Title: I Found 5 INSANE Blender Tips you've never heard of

Now this might sound strange but we can actually do this in Blender.
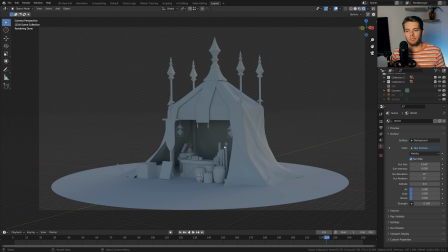253s
So I've got this specific scene open at a very simple tent scene that I have where there's two hanging lamps here and we can just add in point lights for these which will create a nice atmospheric lighting on the inside of our tent. They will also create emphasis on certain objects for example this thing over here and we get some nice highlights rim lights and stuff over here.
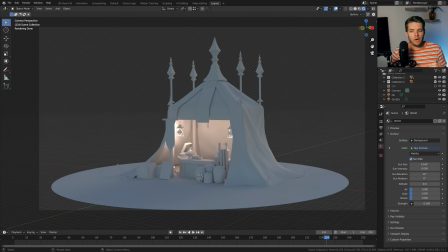272s
So that's the perfect way to use lighting in scene. However we might want to create certain areas that are a bit darker. For example down here under the bar and maybe on the right side or in the back behind to create a bit more contrast between the back of the tent and the beginning of these objects here.
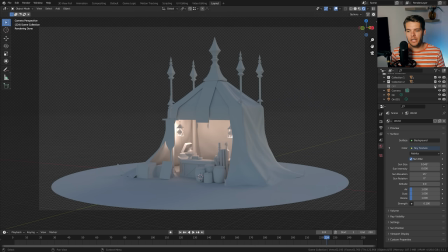288s
Now I've got a collection of lights which do exactly that. If I now enable them. So this is with the lights that eat up the light and this is the regular view. Now it's subtle but that's the right way to do this. You want to use them sparsely because they can become obvious and too dark really fast. So for example over here I have an area light which shines down and it eats up just a little bit of light.
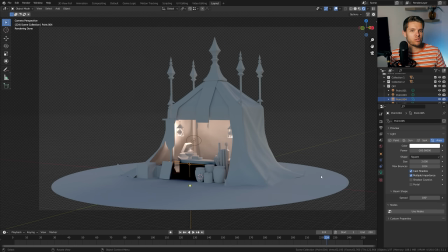307s
So with the strength set to minus 200 instead of minus 20 you'll notice that everything becomes completely black. That's because it eats up all the light in this specific area. So you need to be subtle with it and keep it at lower values. So over here again the real scene with no light being eaten up and this with the lights that actually make the scene darker.
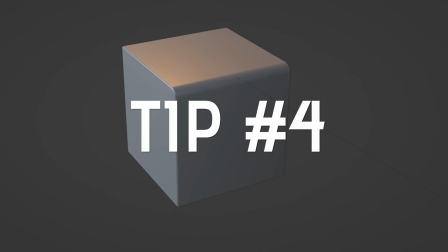325s
A great way to get some artistic control over your projects tip number four bevel like a pro over here we just have a default cube with
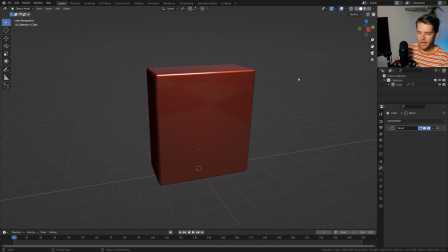333s
some scaling and a bevel modifier applied with some smooth shading as well now if we want to make this thing round over here so for example we want to make sure that this sort of looks like this what we'll usually do is we'll just go into edit mode here select these two faces and then we'll
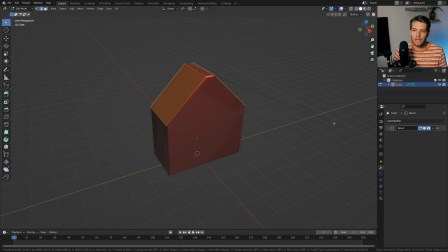349s
hit ctrl b and start beveling this now we'll just eyeball this pull it in and i guess this works it does what it needs to do however it's not perfect we need to eyeball this thing we need to make sure that it works we can make the gap too
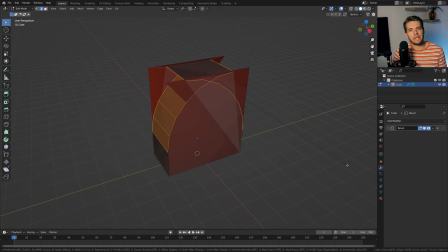363s
small make the gap too big and especially if we take it too far we get all kinds of messed up geometry so instead what we'll do is let's
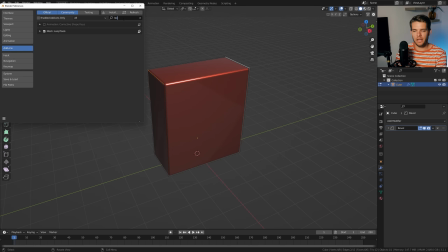370s
go over here into edit into preferences add-ons and look up this add-on called loop tools let's make sure that's enabled and we can now just
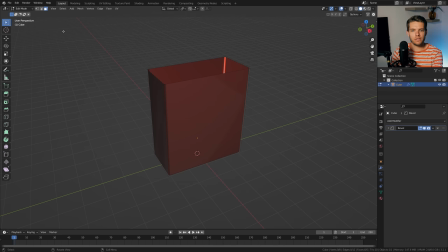377s
delete the top face so select the top face hit x and choose faces to delete it choose edge select again and choose these two edges like before now instead of filling this in with f what we'll do is we'll right click and choose bridge edge loops now this will recreate the
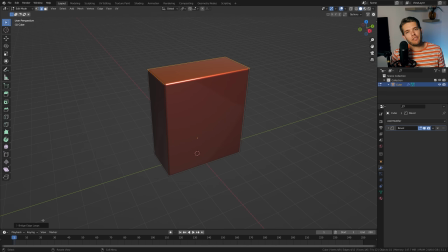391s
face and we'll be left with exactly the same thing as before however we now have access to this menu over here and there's two things that we need to change here to get a perfectly half circle beveled object so first of all is these number of cuts now you can set this to any value that you want. Obviously the lower you'll go the more jagged the bevel will be.
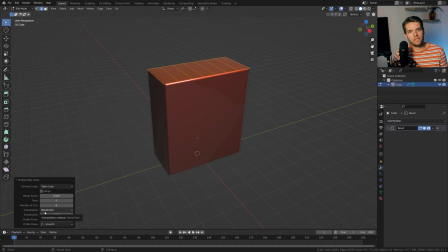410s
So let's start off by six and for now let's change the interpolation and set it to blend surface. So now it will just round off everything and it will look nice but like I said it's a bit jagged because we only have six cuts. So instead I'm just going to use 16, tap out of edit mode. Now there you have it. This results in a perfectly beveled half circle ending for all your modeling needs. Tip number five, volumetric light rays. In certain cases, adding in rays of light to your scenes is a major improvement.
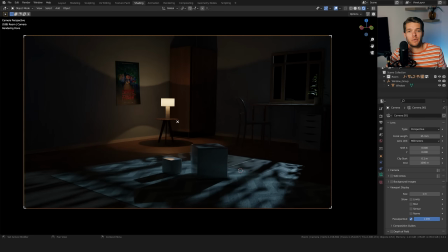439s
A great way of doing this where you get full control and also it renders out pretty quickly is to use volumetric lighting. Now, I'll show you how to do this. So over here, we have a nice little room scene. It has lights, it has objects, it has nice light coming through the windows with shadows and everything.
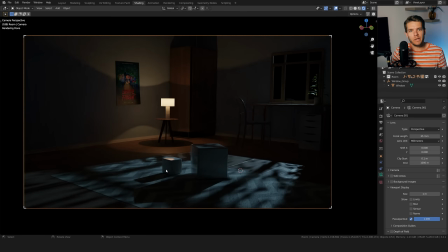455s
So it's already quite moody, but we want a light ray to come in through the window and add that extra level of detail and moodiness to the scene. Now there's a very easy way to do this and that's actually to just select the window. I'm just going to go into Solar Fuel real quick.
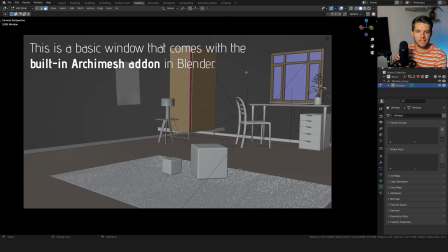470s
So select the window, tap into edit mode and let's make sure we are on face select here. Let's select all of the window parts where the light is actually coming through. So it's just all of these blue parts here and I'm just going to hit shift D to duplicate these faces, escape out of that and hit P and choose selection.